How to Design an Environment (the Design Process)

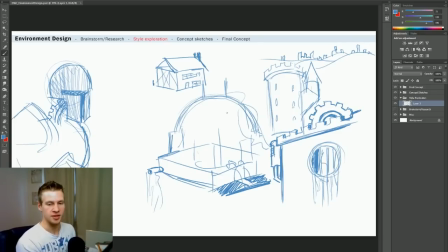So in our style exploration, I'm not going to spend too much time exploring this style, but I'm just kind of giving you an idea as to the process. It's very loose and relaxed. We're just going to muck around. We take elements of things and we throw them together, see what works and see what doesn't, take what works, expand upon it, and then move forward.
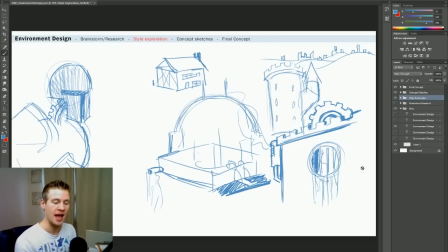And once we've got our style exploration fully explored to a point that we're happy to kind of move forward, our next step is the concept sketches.
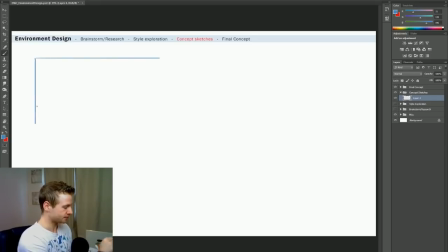Now, when I say the concept sketches, I'm essentially going to be taking this square and I'm just going to copy it a couple of times. And we want to muck around with how we want to lay it out. So these are just our really, really rough ideas.
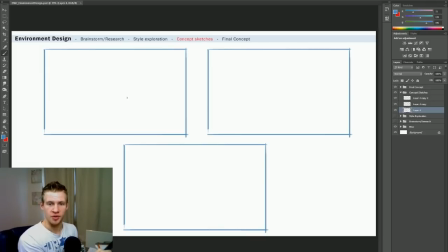So the first idea that I immediately have in my mind I'm going to work with, but then I want to break away from that just to test myself. So for example, I wanted a sketch where there was a figure in the front left that was quite clearly medieval looking,
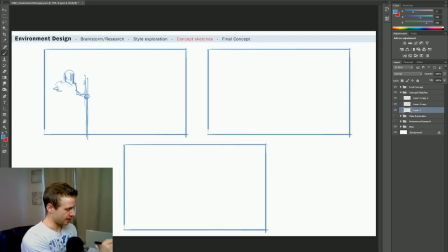perhaps a guard holding a spear, something like that, making sure he looks robotic enough. And then we're going to use him as a reference for the distance, where we have, let's say, an army of a whole bunch of little figures, and we have this horizon with a road
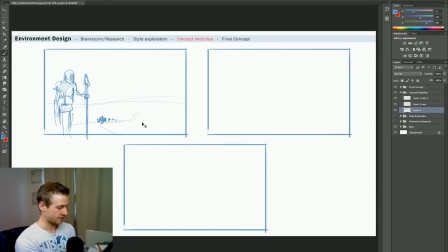leading off to a city. So we have the road winding off and showing this sense of scale dramatically being pulled off into the distance. We might have a house in this sort of midground area and some smoke coming out of the chimney. And we can see that
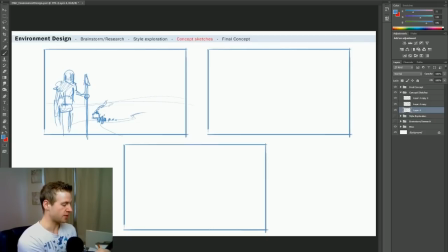obviously that house is a certain scale compared to those people next to the house and this guard at the front. And then we might want to add some houses off here in the distance and show the sense of scale dramatically being worked with and increased to the point where we know that when we get to the castle off here in the horizon,
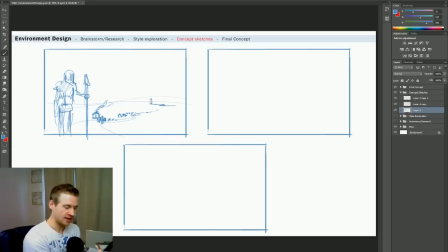these towers are massive because a house is about the size of a pixel.
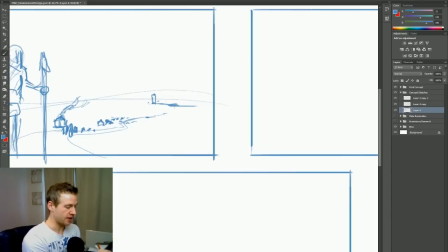This tiny little house. So we know that when we get close to it later, it might be huge, right? And we know that this giant gate is beyond giant. It's just colossal in size because these are houses dotting the outside of it, and that's how big it is, you know?
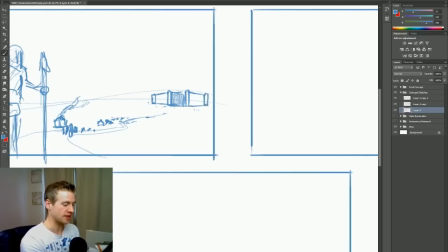And so there are other approaches we can take as well. We can get closer to it.
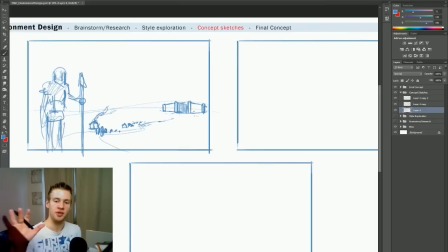We might want to not use this as an establishing shot, but use the castle itself and see how we can create a sense of scale from that. But we might want to then, you know, build towers around here, have one main tower off here to the side with its own other towers, and it's just huge.
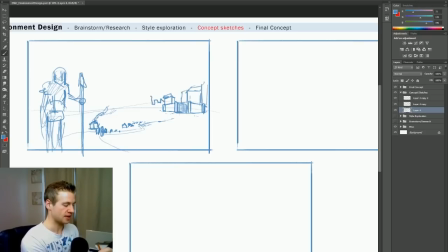And then just kind of get a skyline which has that sort of city look to it, right? So we get these buildings that look like skyscrapers, when in reality we know they're medieval buildings because of the setting that we're creating. We can also create more drama throughout this environment by doing things with height.
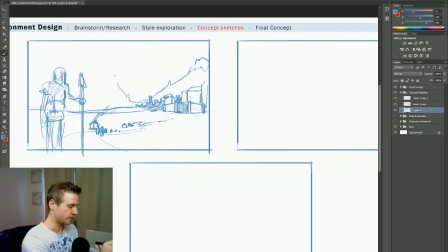We can create volcanoes and very tall mountains, or make sure that the mountains are very jagged and immediate, perhaps not even have this sort of flat horizon thing, but really immediately go straight up to the sense of huge scale. So the point is, we're really just going crazy here.
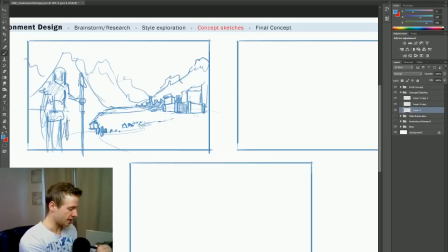We're mucking around, we're going mental, but you can see how immediately I've created the sense of dramatic scale just with these scribbles and using them in reference to one another, showing kind of how they compare to each other and getting this real sense of depth.
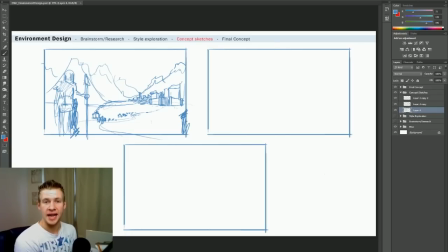So that was what I originally pictured in my head. It was what I first drew here on the left. Now the problem is, a lot of people often skip this concept sketches phase and go straight from style exploration to final concept,
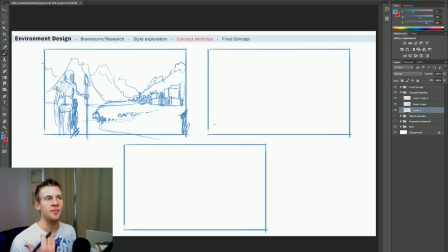because through creating our style, through exploring that, we get a picture in our head and we think that's really cool and we go to create the final piece. But the problem is, we're not exploring the presentation in the same way that we've explored the style. We may want to explore it symmetrically and have the castle in the middle of the piece and have a different sort of view.
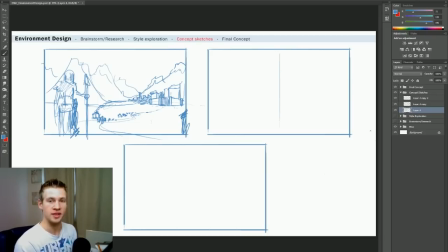So for example, I might want to view this from much closer to the castle.
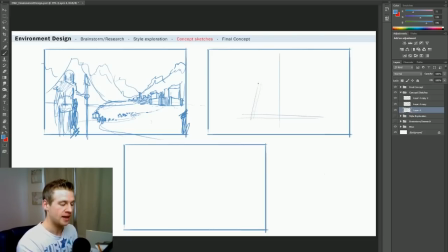Let's say we want that giant gate and I want a huge looking gate, and let's do that by having a perspective, pulling it up off into the distance and warping everything around it. So we have these towers that are just towering and lumbering over the sides of this castle.
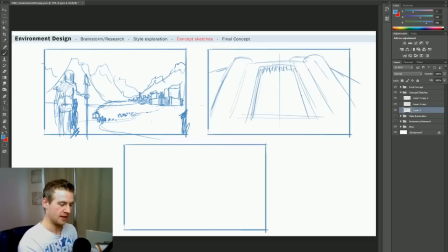And let's say the gate is open and we see the open gate, and this could very well be a very normal sized city gate. How do we convey that sense of scale? Well, we can do that by having that knight character that we first drew, but have him quite a bit smaller
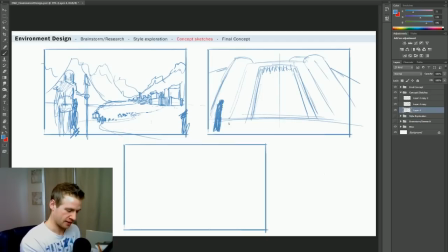and have him a lot closer, and then have a few other knight characters. And as we pepper these throughout the piece, we can see that by the time they get to the actual gate, they're tiny, they're teeny tiny, and inside the gate we have a sense of scale as well,
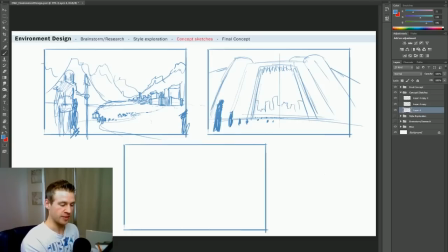because we have an entire city viewable from inside the gate. In fact, we have layers of city, right? Still using this similar to a skyline in today's modern city look by adding these towering
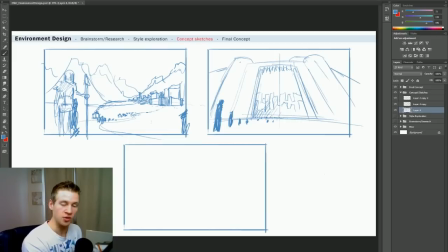skyscraper looking buildings, but making sure we have the elements of a medieval design. So let's add these rigid blocky looks. These, I forget what they're called, but that's where the archers kind of stand and shoot out. So having them go around the larger sides of the buildings, and again, let's work with this futuristic element.
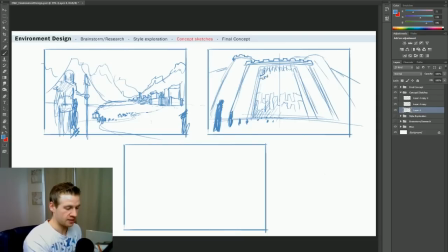So we want, let's say, a cog up here. Now this piece is looking very medieval and not very futuristic.
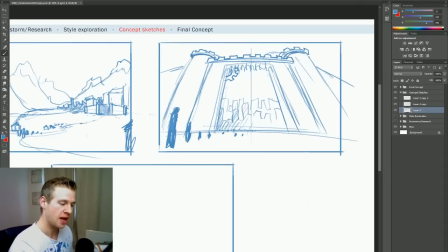So how can we change that? We want to take this piece and really add both elements to it. So we might want to do things like, quite drastic, like mix in power lines in the piece that we may not have initially planned,
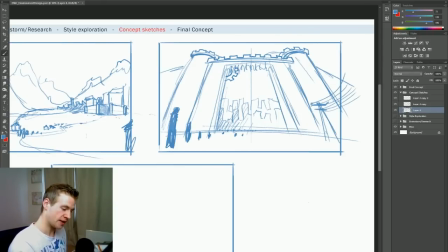but we can see that by adding these, we get the immediate sense of technology mixed with our medieval world, which can really drastically and clearly show this combination, right?
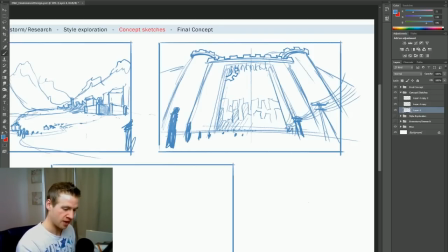So we have these power lines kind of go out. We might have these power lines kind of branching around in different parts of the castle. We might have a Tesla coil sort of off here in the distance, and the sky being filled with electricity, just to show this sort of buzzing atmosphere around this place.
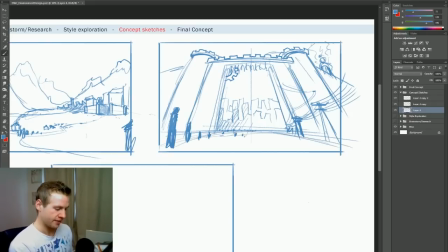We want to have roads that are very clearly defined, and then we also want to, let's consider things like having mechanical things on the top of the building. Let's say like an arrow or trebuchet, but a very futuristic sort of cog type thing.
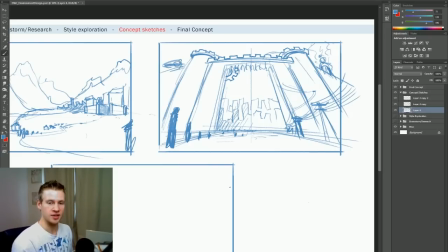So we've got our elements of style, we've done our style exploration, we're mixing them all in and mucking around with the presentation.
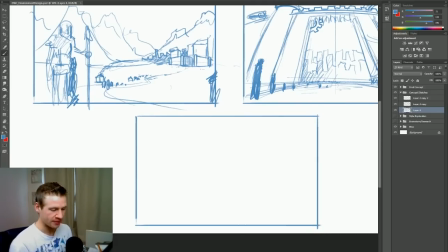In this third piece, we might want to try something even closer into the city. Let's have towering buildings again, following this pulled up perspective like we have in our second piece, but instead having it an alleyway. So let's really pull along this idea of towering buildings.
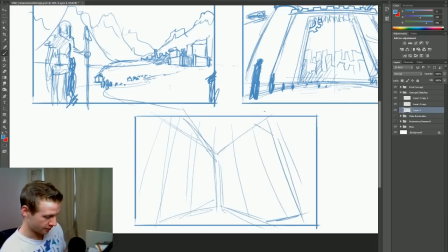We've got an alleyway. We want a few other alleyways visible. So we've got this gap here going into another alleyway. And so how can we convey a sense of scale and show the style?
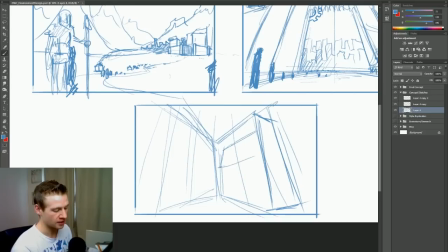We want to mix things in the mid to foreground that have elements of the medieval buildings that we're used to seeing. So for example, these thatched roofs or tiles and things like that, mixed with stylistic things like the windows. Again, because we have a sense of scale, we really want to layer these on.
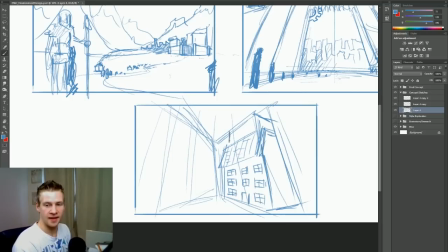So let's have like a 3-story building here in the immediate area, and then layering on top of that building after building and showing how they go up to one another. And let's have cramped staircases that sort of wind around and on top of each other and go up and down the buildings with ladders.
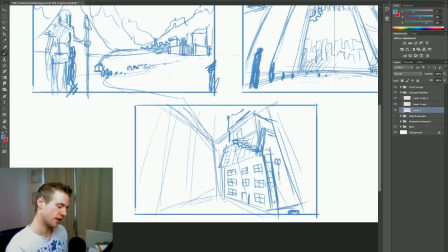We have things like those vents that might be oozing some of that toxic waste, or we might have things like the steam coming out from the buildings. We might even want some pistons or cogs connected to the buildings.